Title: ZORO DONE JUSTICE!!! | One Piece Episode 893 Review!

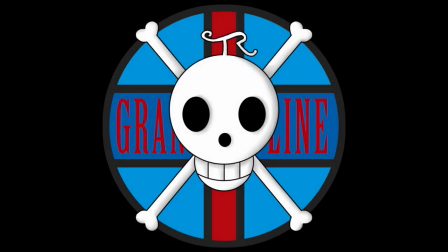[0:00]
Hello and welcome to the Grand Line Review, your source for everything One Piece. And today we have a review of episode 893, Otama Appears, Luffy vs. Kaido's Army.
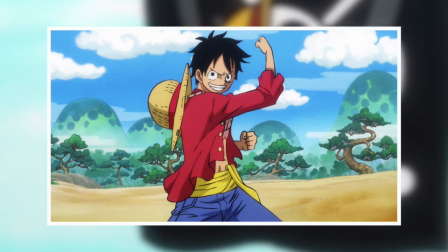[0:09]
And look, at least one of those things in that title is true. I personally wouldn't call two grunts of the Beast Pirates an army per se, but it's a start.
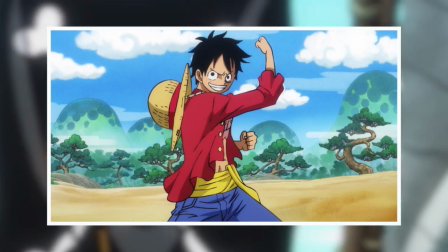[0:16]
Not that it really matters at all, because the anime has continued to deliver another all-around great episode, which is insanity, because that's like
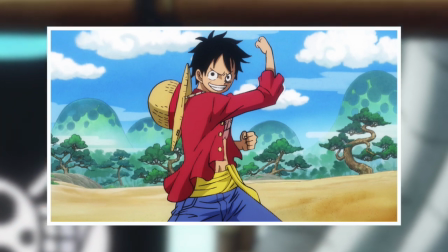[0:25]
two weeks in a row now.
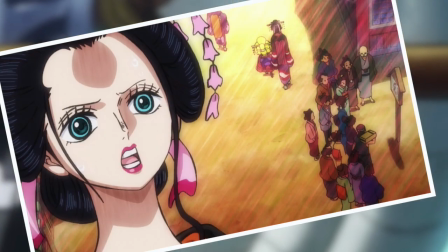[0:26]
And it's quite shocking because when you look at it, this episode only adapted like 10 to 11 pages of manga material, just over half a chapter.
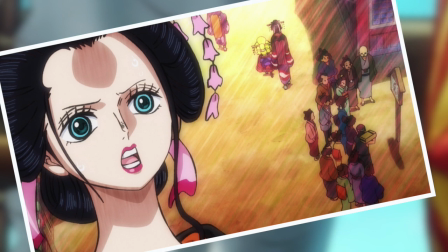[0:34]
So there was filler absolutely everywhere this week. But just like in the previous episode, they made it work for the most part.
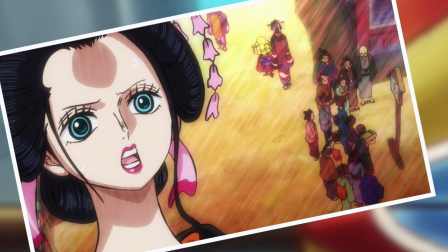[0:40]
And take note, any avid Grand Line Review historians out there, because this is the first time I've ever said this,
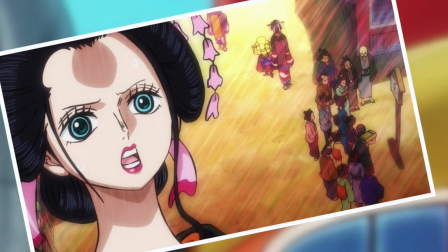[0:45]
and I don't know if it will ever happen again, but my favorite scene in this entire episode was
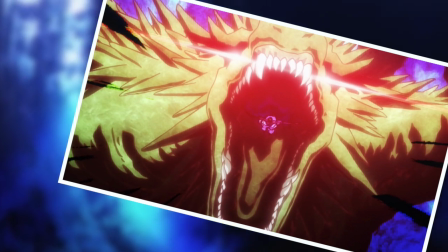[0:51]
100% filler. And it just so happens to be when Zoro is fighting the magistrate's lackeys, and he invokes one of the most glorious Tatsumakis we have ever seen.
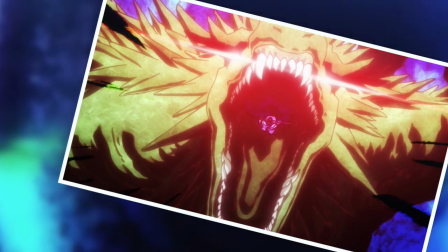[0:58]
Anime original material in general has no right whatsoever to look this good, let alone an action-based sequence.
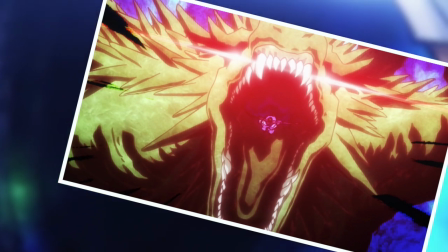[1:04]
And when you look at it, there's not really a whole lot to it. The animation isn't wildly complicated, but it sells the illusion fantastically.
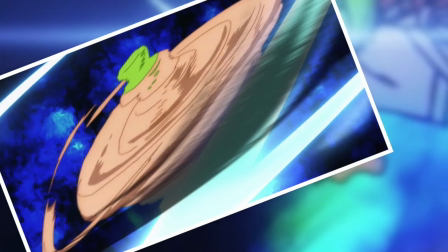[1:11]
And just to zero in for a second on the action of performing the Tatsumaki itself, this is pretty much all I have ever wanted from an attack like this in the anime.
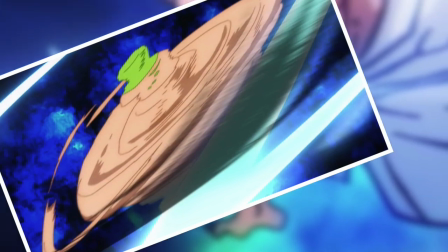[1:19]
It's so damn simple, but all I want with this particular move is to see Zoro spin.
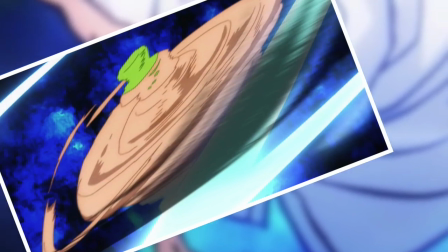[1:24]
And if you look back at Tatsumakis performed in the series, you'll notice that very few of them actually do that motion,
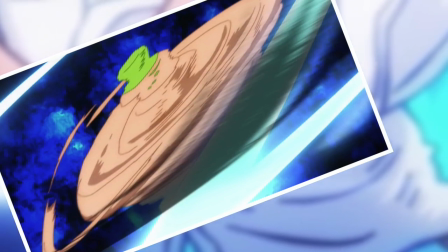[1:30]
which is a shame because it's one of those attacks that you really cannot feel the impact of without experiencing the generating momentum.
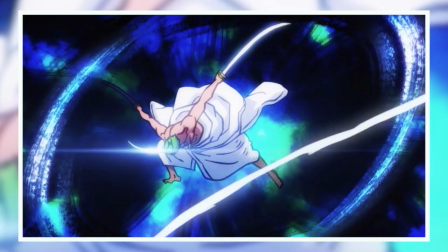[1:36]
Like if you took the spinning out of this episode, cut straight to Zoro's wonderfully stylized final pose,
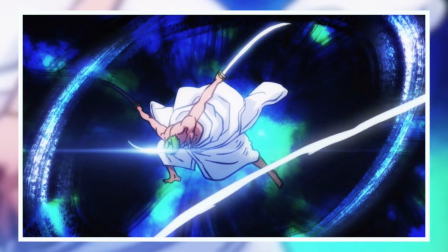[1:40]
which I love by the way, and then experience the devastation to come, then it would feel completely unearned.
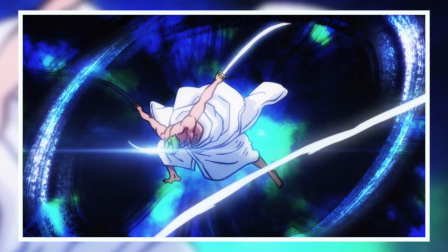[1:45]
And that's very much what has happened in previously animated incarnations of the Tatsumaki, like the fight against Kaku,
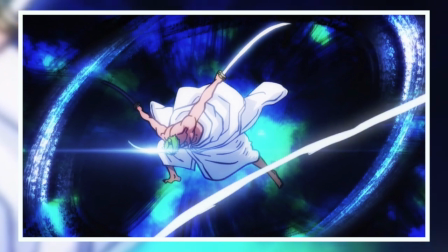[1:50]
where there's no spinning, just one small motion, or even worse on Fishman Island, which was a travesty,
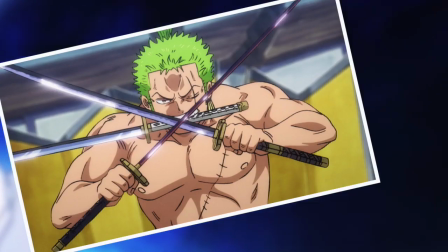[1:56]
where there was seemingly no motion at all. But what this brilliant success on Wano tells me is that this new direction of animation has a solid understanding of action. They know how to achieve proper impact through the importance of understanding everything that comes before it.
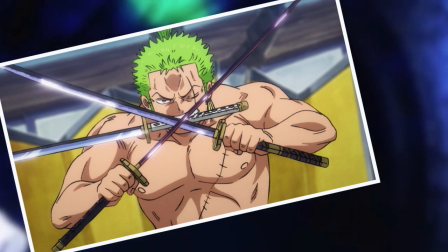[2:09]
And thinking of some of the fantastic action to come on Wano, I am very excited to see what they do with those scenes.
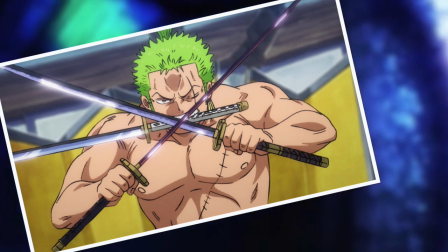[2:14]
And you know what? I'm also incredibly excited to see what action they just randomly decide to throw in along the way.
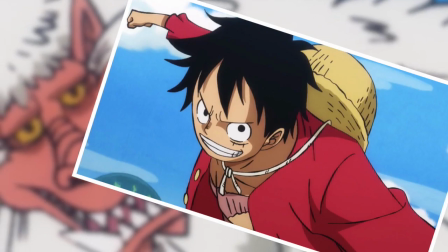[2:19]
Because if it's all going to be of this quality, then bring it on. To a lesser extent, this increased awareness of action is also on full display during the Luffy segments of the episode as well,
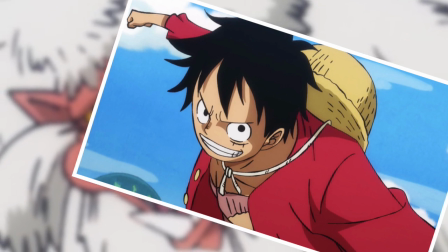[2:28]
and it felt particularly satisfying to see and hear his strikes against Kaido's grunts. And once again, it's all down to building proper momentum.
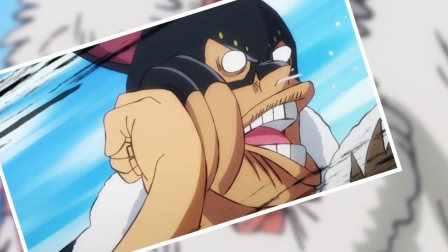[2:34]
The appropriate time and effort is put into Luffy's stretching motions, so that by the time his attacks land, you really feel the force that was generated by them.
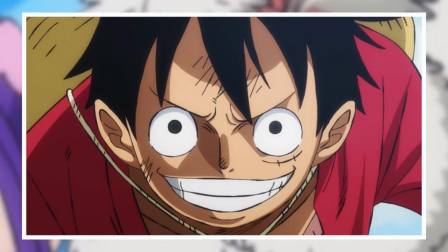[2:41]
It's so simple, but it's something that has very much been missing in the large majority of action sequences of the series for the better part of a decade.
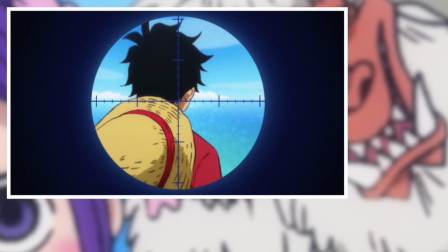[2:48]
Probably more than a decade. In fact, another filler sequence I really enjoyed this week was Luffy dodging a bullet with observation haki.
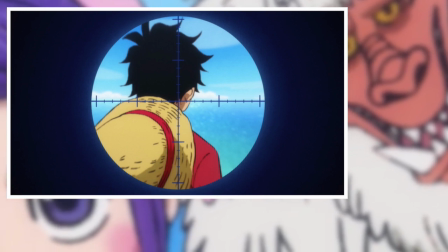[2:54]
So in the manga, what happens is the dude right with the gun lines up his sight on Luffy and then is immediately smacked in the head,
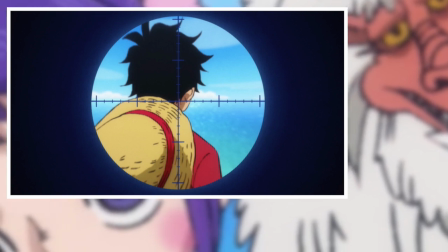[3:00]
which is powerful in its own right, as it demonstrates Luffy's incredible awareness and ability to engage in observation haki.
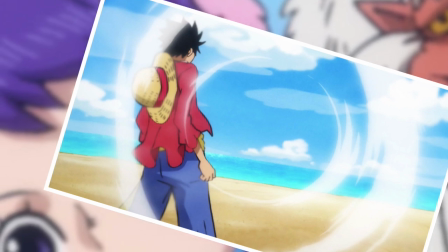[3:06]
But I have to say, watching him dodge the bullet was pretty damn fun as well. Also, the Conqueror's haki burst.
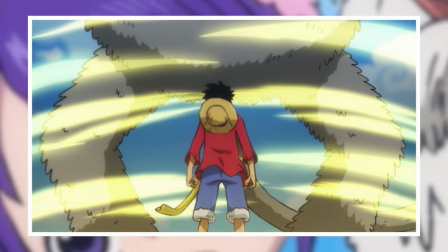[3:11]
Wow, that was unexpected. Because once again, not a thing in the manga. Luffy just glares at the baboon, and then the baboon realized how hopelessly outmatched he is.
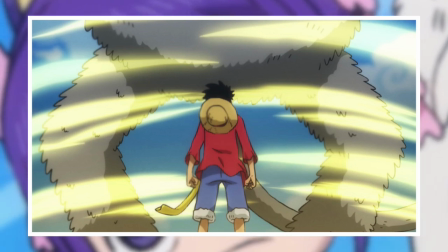[3:18]
But it was so very cool to see Conqueror's haki activated on a sort of minimal warning level. I also really liked how they presented it.
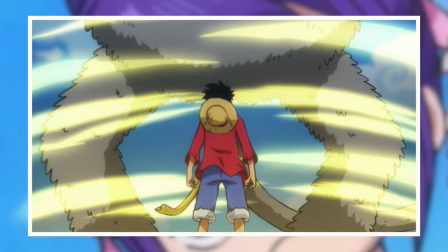[3:23]
It looked and sounded right, nice and intimidating, like you really do not want to mess with Luffy in anything even approaching him getting serious.
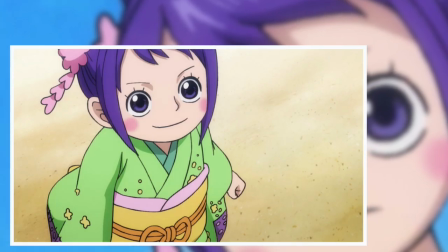[3:31]
And then I suppose we should also talk about a new character being Tama, or Otama I guess.
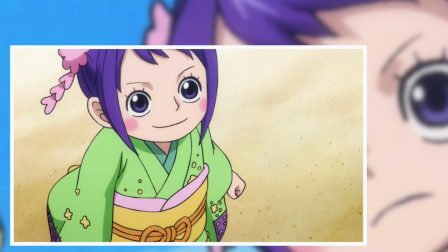[3:34]
I have a bit of a habit of dropping the O from many of these female Wano specific characters, so I'm more than likely just going to refer to her as Tama in these reviews as well.
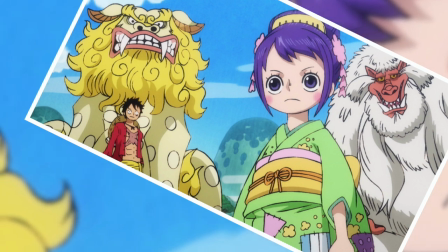[3:42]
But I'm really enjoying her general aesthetic. Purple and green is always a solid combination of colors, with of course some pink and yellow for a bit of fun deviation, and I quite like her voice as well.
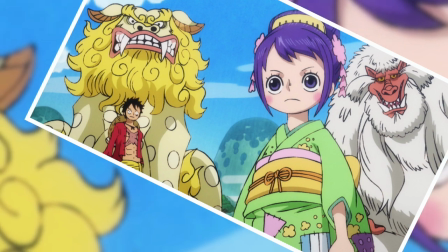[3:51]
It's much less annoying child character than I thought she may end up,
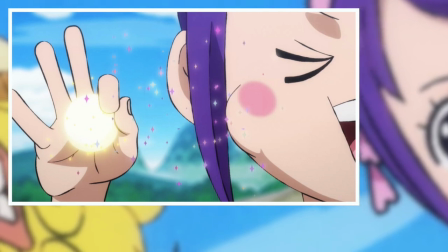[3:54]
and also the shot of her engaging in her Kibidango abilities was just a joy to watch, with all of the sparkles and the glowing dango,
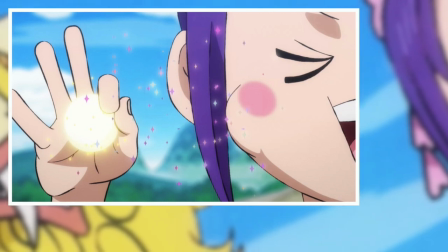[4:00]
and the sound was spot on as well. Another example of a very small moment crafted and presented to perfection.